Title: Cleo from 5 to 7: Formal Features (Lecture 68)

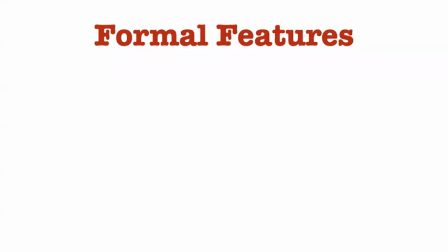0:00 Okay, I know I've gone on at length about this film, so I'm going to try to keep this video shorter. This is all about formal features in the film Cleo. What I want you to do is pause your videos and see if you can list some of the formal features that really stuck out to you and what you think their significance is and what they add to the movie.
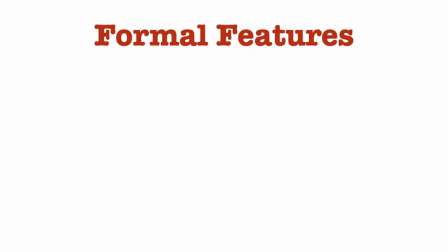0:17 Okay, let me talk about a few of the things that I find really significant. I think from the editing to the music, especially to the camera shots and the mise en scène, the photography of the film, the formal features contribute in an amazing way to all and reinforce all of the philosophical themes.
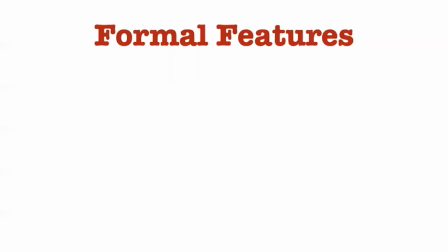0:32 I'm going to try to be brief, I promise. I'm just going to give you a few of them. There's an early scene when Cleo is leaving the fortune teller early on,
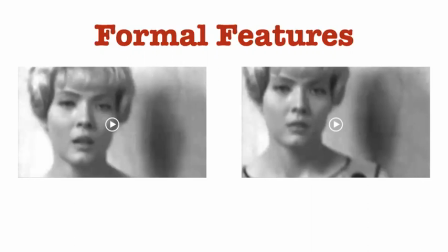0:40 and she gets this diagnosis, or she sees the card of death, and she thinks that she has been condemned. This is her in despair and her in an existential crisis. And the editing of this film, this scene, there's these jump cuts in this scene that are really incredible and show and make evident to the viewer her subjective
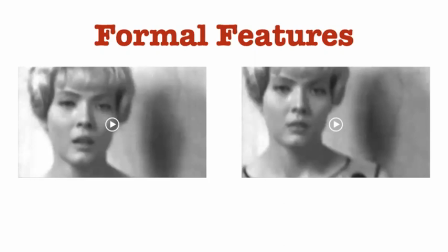1:00 disorientation and her feelings of self-destruction and how she is losing her grip on reality. I think the editing, the jump cuts there, really contribute to understanding what Cleo's existential crisis is.
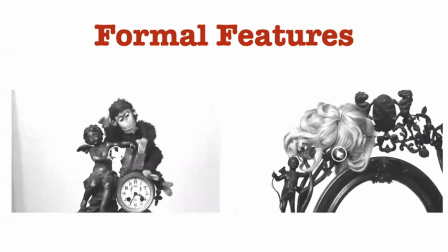1:12 The biggest thing I love about this film is the mise en scène. The arrangement of the images on the screen is absolutely stunning. Fardad, the director, was actually a photographer. And I think so many shots of this film are almost just like perfect photographs.
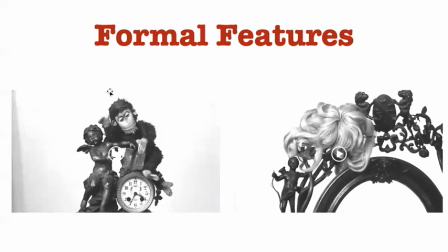1:29 It is stunning. Like, look at the way in which objects are treated as deeply significant. Here we see the toys in Cleo's room, and that contributes to this conception of her as a child.
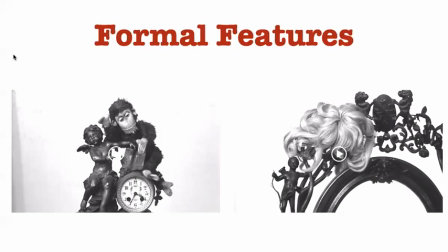1:43 And each object is given screen time as if like this is telling us something about who Cleo is, about what her philosophical position is. The objects and symbolism, the meaning of these things as symbols, is given to us because they are sort of photographed as still lifes by the camera.
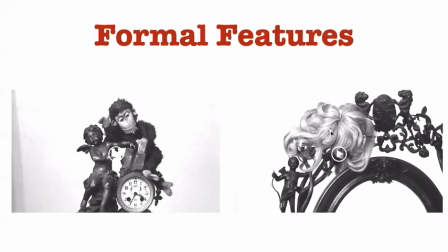2:03 It's amazing. Or look at the way in which we see this shot of Cleo's wig after she's tossed it off, and it's left here hanging on this mirror. So we have the juxtaposition of two of these key symbols given this still representation.
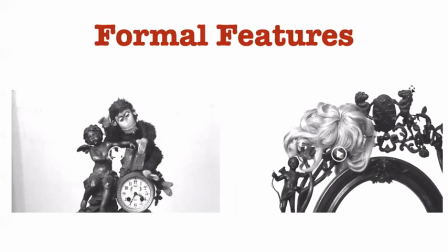2:17 Like, we are told, because the film just takes a minute, pauses on this as another still life, we are told, like, think about this. What does this mean? She has just cast aside this wig and thrown it with this image,
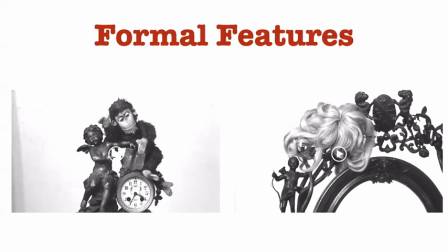2:33 this device for reproducing the surface level appearances of her. What does that mean? Because this is the heart and soul of the film. Or one other way in which the camera work is really essential is the fourth wall is broken throughout this film.
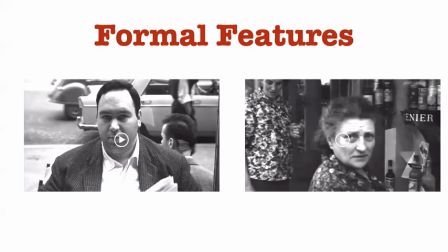2:47 So in that, if you're not familiar with that terminology, the fourth wall is when characters within the diegesis literally look at the camera. And traditionally speaking, that's something you shouldn't do because it makes you conscious of the camera, and therefore it's the artifices of filmmaking.
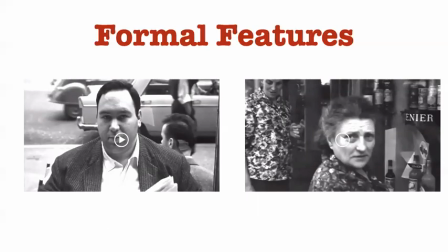3:01 Whereas traditional standard filmmaking techniques try to make the diegetic world completely natural and lifelike and real, or real seeming, and make us forget the fact that we're watching some actors in front of a camera. So looking at the camera,
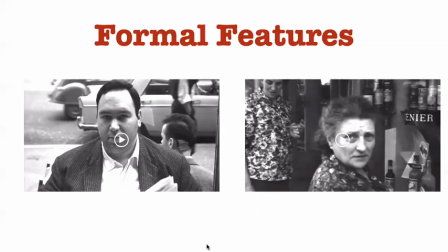3:15 sort of breaking this fourth wall, is sort of a no-no, but it's something that we saw Godard do in Breathless, and Varda does it to amazing effect here, because this does two things at once. It makes us feel like Cleo is being looked at. So I read some of these shots as subjective shots of Cleo.
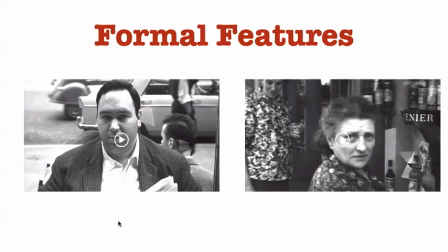3:35 So what we're getting literally is Cleo's perspective. And we see these people and their penetrating eyes, objectifying us as the character Cleo. And we understand her objectification through these gazes of these other characters,
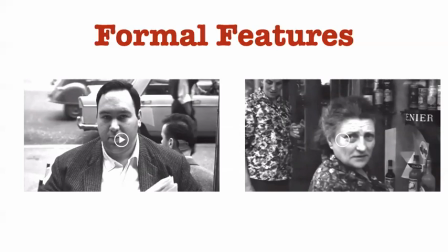3:51 both male and female characters, the ways in which she's looked at in the film. But then at a whole nother level, it makes us feel like we, the audience, are being looked at as well.